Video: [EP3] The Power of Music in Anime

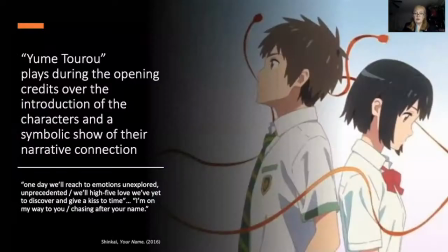Yumeitoru plays during the opening credits underscoring images of the protagonists and their respective homes, emphasizing the symbolic connection between the characters with the visual of the braided cord, the red thread of fate.
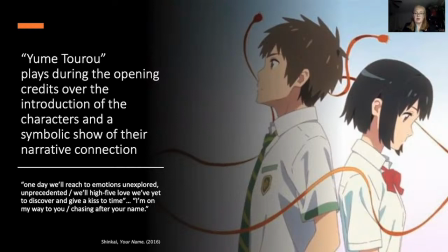This placement should make Yumeitoru the theme song of the movie, but each of these four pieces carries some of the narrative weight. Zenzen Zensei runs under the moment of discovery, highlighting the core experience of the film. Sparkle and Nande Manayo are heard during the climax and denouement respectively.
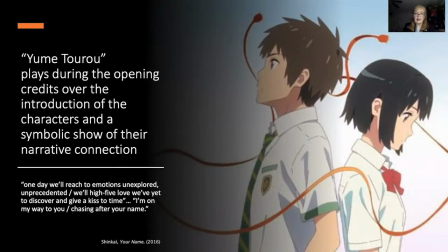Sparkle relating to the magic of the golden hour, the liminality of twilight when spirits might connect, and Nande Manayo to represent the sense of loss embodied by the characters as they unknowingly search for each other after having been mystically deprived of their memories of the other.
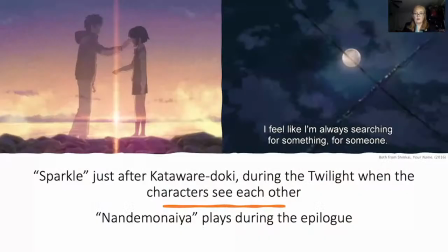Your Name asks many questions, including whether or not a movie has to have an acknowledged theme song. Into this ambiguity, track eight, Zenzen Zensei, crashes through like a force of nature.
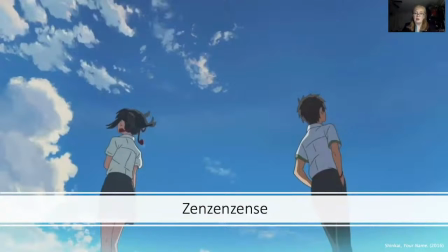Appearing 30 minutes into the drama, it supports and emphasizes the main plot point, the supernatural element of the protagonist's soul exchange.
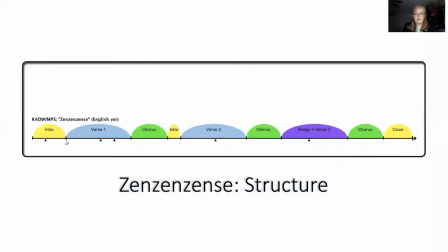Three verses alternate with chorus, a bridge, and instrumental sections at the introduction and the close. The style is pop rock with driving rhythms, a virtuosic electric guitar solo,
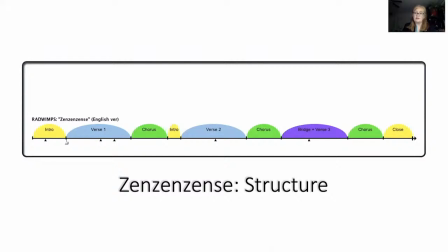and declamatory almost patter sections alternating with slightly slower, more reflective portions toward the ends of verses. This gives Zenzen Zensei a frantic feel that accords well with the visuals of that moment,
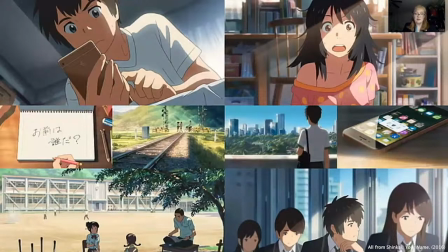the body-swapping action of the characters busy trying to salvage their way of life. Temporal displacement is featured noticeably near the beginning of the piece with a spliced effect that is visually mirrored in the blinking lights of Tokyo, the scrolling skies, and the rapid mobile phone doom-scrolling.
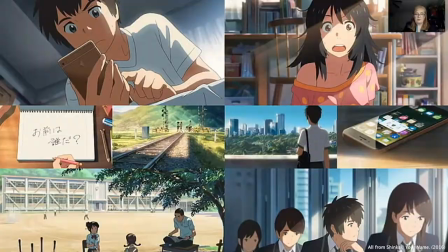Combining these visuals and thematic messages with lyrics
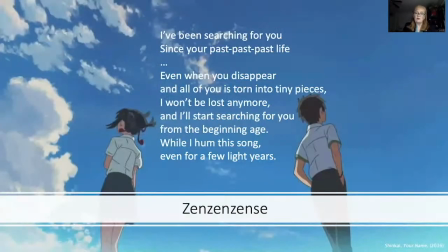and driving rhythms of the music creates an overall effect that is both modern and reflective, terrified by precariousness, but also calmed by the cyclic nature of life. Your Name is a story of loss, searching for meaning in a seemingly meaningless world,
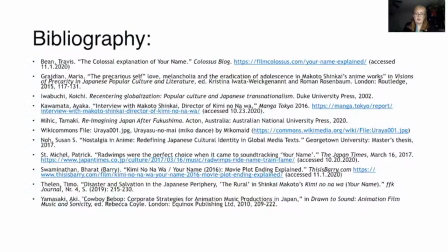cut off from tradition and even our fellow human beings as emphasized by the images of the concrete jungle of Tokyo. Even Mitsuha in the midst of what we might call a traditional Japan is lost lamenting her miserable
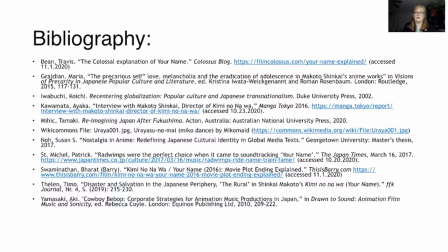life and its missing memory repeating traditions without understanding or even wanting to understand their purpose. Your name though is also a story of hope. Radwimps and Shinkai have woven together the ephemeral and the tangible rock with a
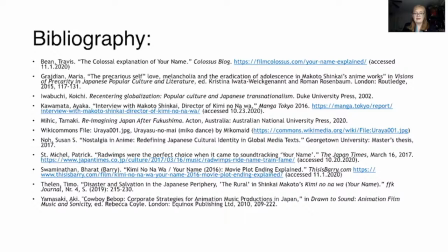healing merge of nostalgic past to create the international phenomenon that is your name. Thank you very much.
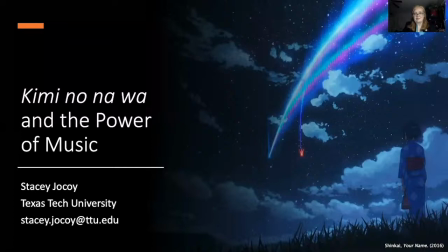All right. Well, hello, and we're back again. So we would like to talk about several different topics that have to do with music and anime. And so our first topic, though, that we were thinking about was that although sound has been part of anime as long as sound has been part of moving animated features, the moment of the late 80s is really important to the way that anime soundtracks have developed since that time. and particularly a watershed moment is the movie Akira.